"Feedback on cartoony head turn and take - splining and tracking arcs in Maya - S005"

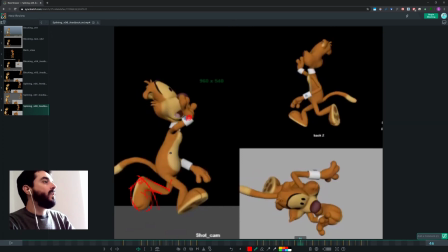And then I don't understand how come the elbow is here and the next frame is here.
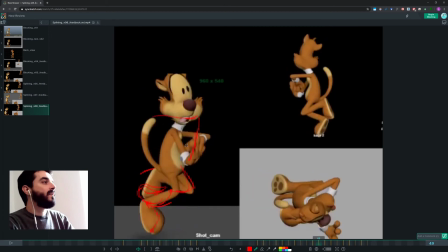I just don't get it. Sorry. So I think
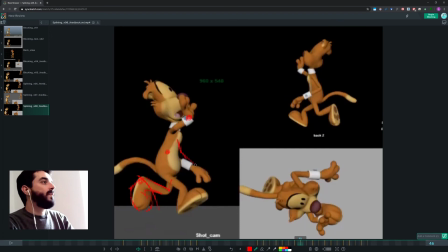the elbow should probably be somewhere over here, if anything.
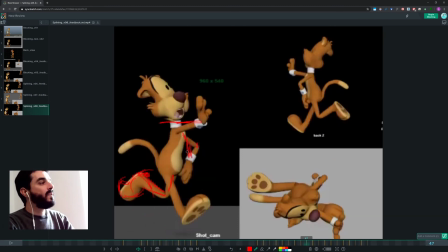And I still don't understand why you would go that far out. I mean, it's just not believable to me.
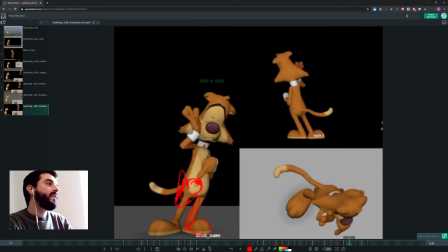I just think that's too much motion there. And the arc here at the end.
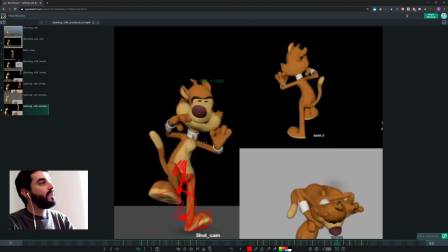Again, you're going down vertically so you're going essentially right for 2 frames or so, and then you're going a bit diagonally, and then you're going down vertically for 2 frames.
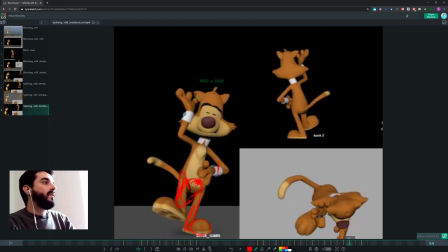So that's your arc there. And then you come back up vertically and you start going diagonally.
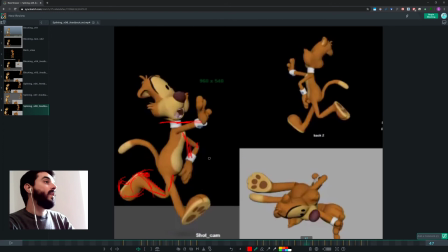So I just don't think that's working too well. I think you need to decide what this motion is.
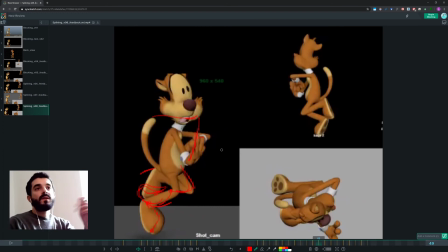Take a decision. I'm not even going to suggest an arc in here because I don't know. I just don't know. You need to decide what's the motion in 3D. Do it yourself and see what's the motion you're doing, and do it in 3D the same way.
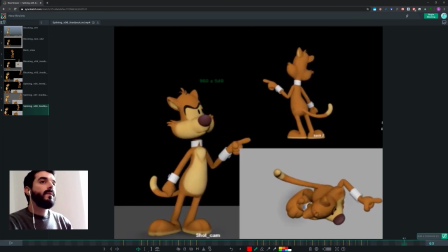Then you tend to start your animations on the same frame for all the limbs.
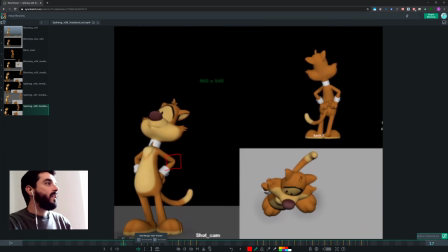That's true of here.
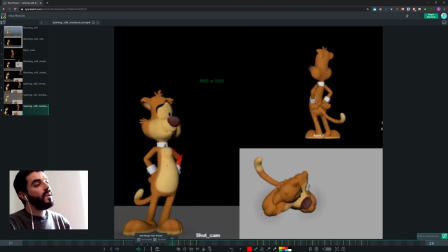Everything moves more or less the same amount, which is a note from the previous feedback that was also there.
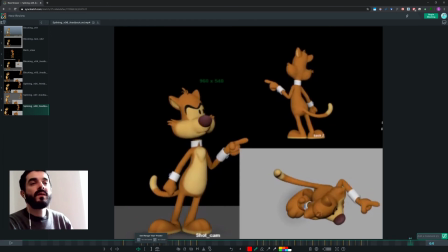And here everything stops on the same frame. Oh, that's not even possible, I think.
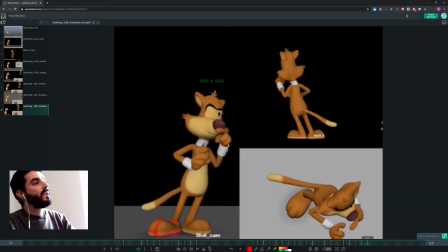And also if you track the arc in here,
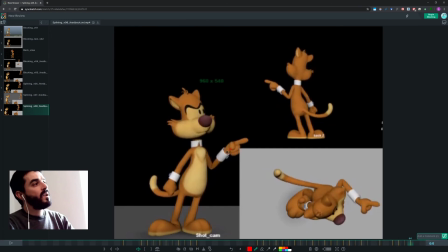the arc goes down and you have so much energy left on this one here that it's impossible to believe, for me at least, that you can stop in just 1 frame. That's just not true. So I think something like this should happen, or you decide if you want to do this or if you want to do this.
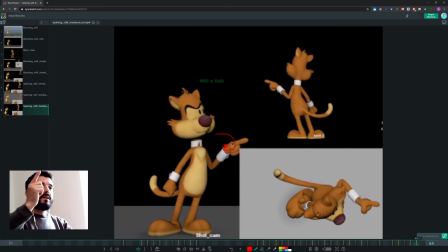So this or this, you decide, but you gotta, whichever way you go, you have to follow through with it, okay? Because it looks like the director said cut and that was it, and we cut and edit, but this motion has to finish.
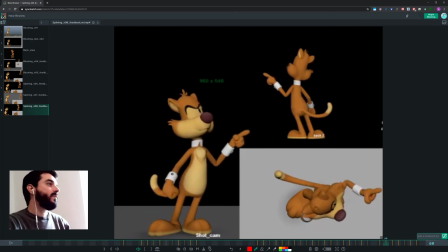It has to deplete its energy or put it under control, whichever way you prefer. And the same goes for the right arm. It goes back at a certain speed. I would certainly expect it to bounce forward again or bounce down depending on the motion.
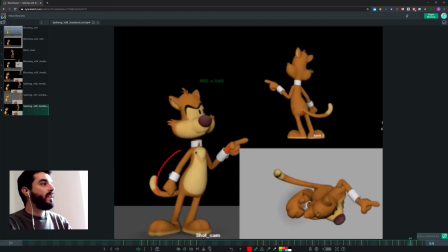And I think this could, you still have to decide which one or 2 arms finishes early, okay? And then there was another issue in the facial expressions,
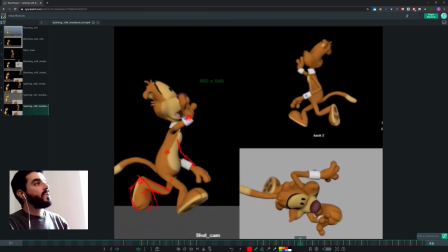which, sorry, I just noticed now, for which in about 8 frames you have 1,
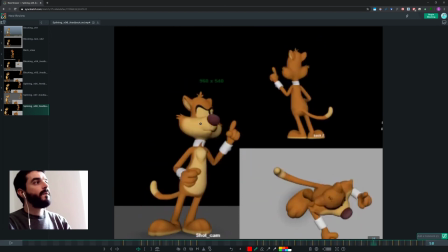2, 3, 4 different expressions with 4 entirely different emotions. 8 frames is 1/3 of a second, and you have these many different emotions in here. That's a bit too much.
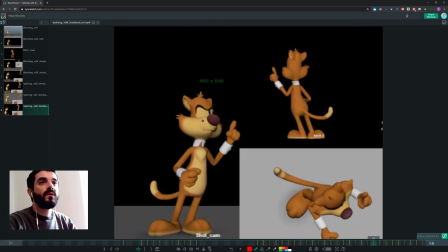I think you'd be better off if you took a decision there and told us we go from this pose to that pose and we go for a transition.
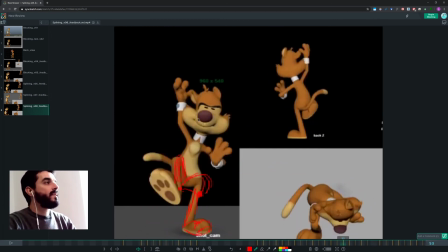That's it, because this is just too much stuff.
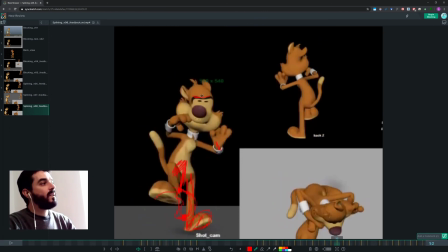I think one thing that you could do is you could land on the contact pose and still be wide open,
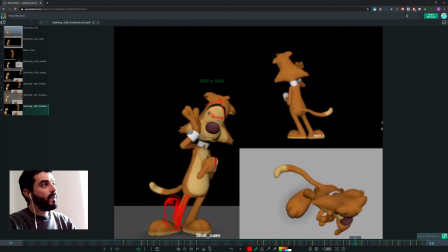and then as you go into the down you could perhaps compress, and then as you open up, say starting from frame 58, you could go to either the angry,
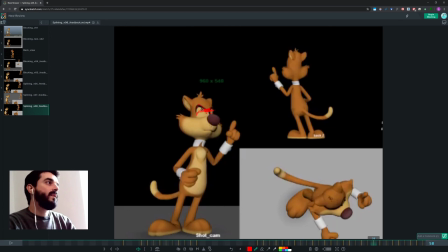starting from 58 you can start transitioning to either the angry expression or to the smart as one.
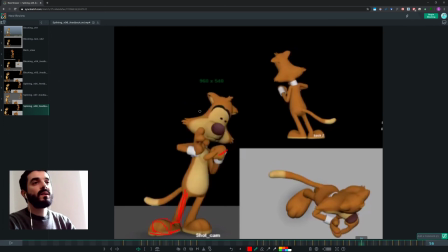But I would keep the angry or smart as one until the end.
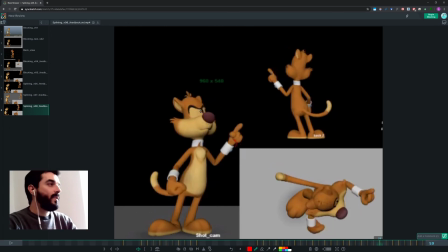I wouldn't really keep on changing expression because it's just not clear what's going on there.
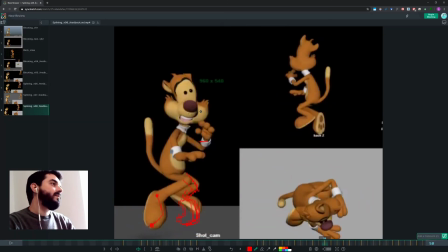And yeah, and the arcs for this arm also is confusing because it reads as if it's going vertically up and then come vertically down.
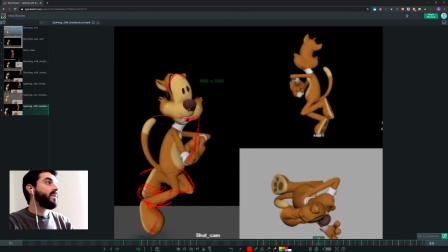So I think you need to decide what you want to do with that.